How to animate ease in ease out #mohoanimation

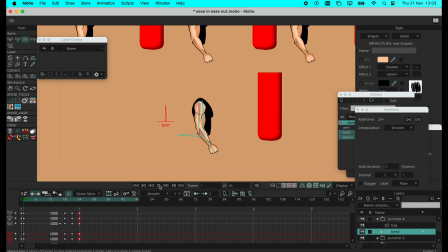989s
No, in fact, I can return to that. Start, rest, get ready to throw a punch. For the benefit of this video.
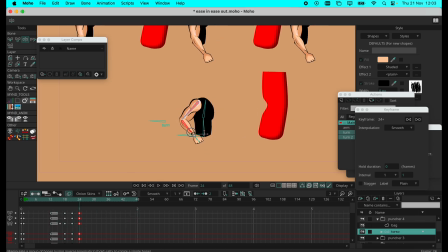1001s
Because if we start adding like this into another punch, it might not read the way we want it to read. So just for purpose of this video tutorial, I'll leave it at that.
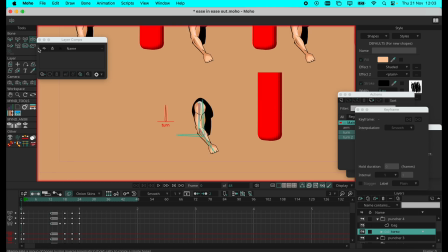1020s
So also I've got my rotation. My character rotates. If you hadn't noticed, the torso rotates. So when it throws the punch, so when it builds, you're gonna actually add a rotation and then throw it.
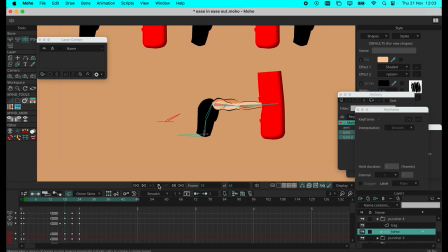1041s
So adds more anticipation to the punch and throw it. Bam. Bam, full rotation and come back.
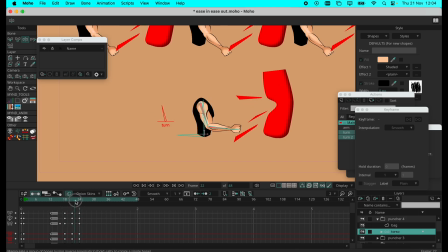So you can even bring this down, so maybe they're coming back. This would be a full punch somewhere there.
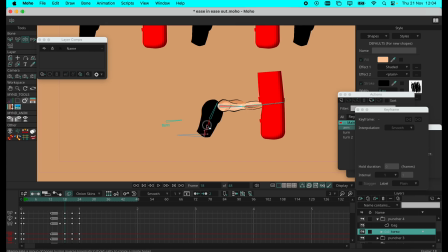And then they can come back. Bam. Bam.
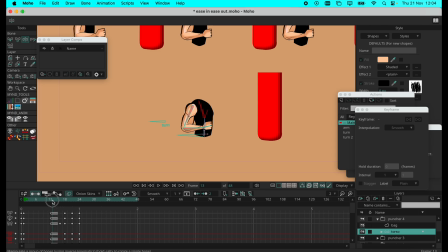1099s
So you've got a stretch, you've got the squash there, the muscles nicely squashed.
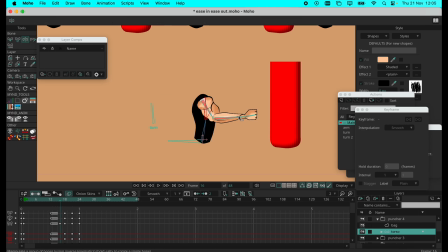1108s
And if you want to add more, maybe it's a hook. So let's see if a hook comes out well like that. No, that doesn't look too great with the hook.
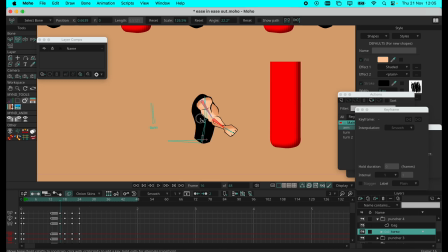1124s
So you can always experiment, maybe another squash. Maybe bring this there. Let's see how that looks. And that doesn't really look great. So we remove it and we go back to our main punch.
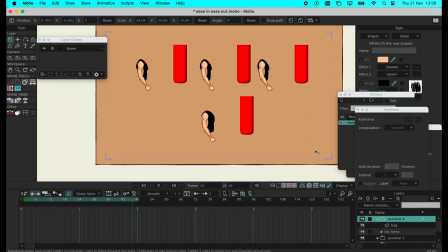1144s
So with ease in, ease out, this is what we have. We've got the first basic one. You can see it looks really flat. And then this one has an added anticipation. This one has anticipation and everything, but when it comes back to rest,
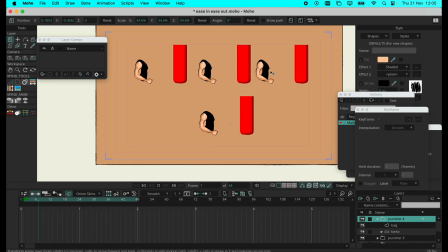1164s
the arm is coming down straight, so it doesn't really give an action pop sequence. But the last one, you have a nice pop, and you have it coming back up.
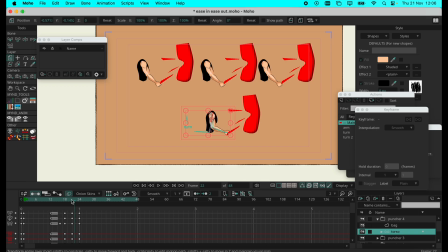1178s
You have the arm coming back in a proper position to bring the arm back. You know, it's really coming back to a resting point.
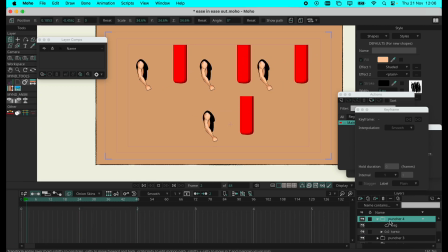And there you have it. And then we can then add a background noise.
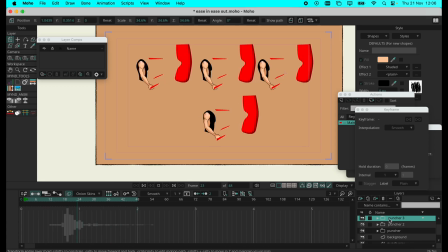1208s
And then you have your punch. And you can see the first one doesn't feel like it's a hard punch. It feels like a little touch. You don't really want to punch. Second one has a build up.
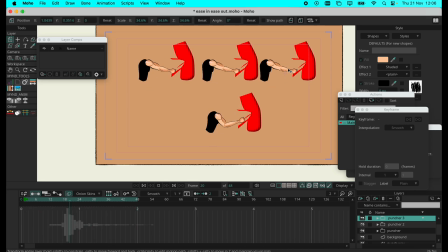1222s
There's a bit more weight to that punch. The third one, a bit more weight, but you can do more to the animation.
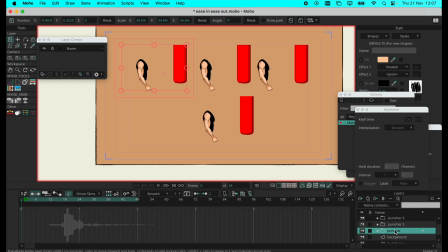1231s
And then the last one has a lot more to it.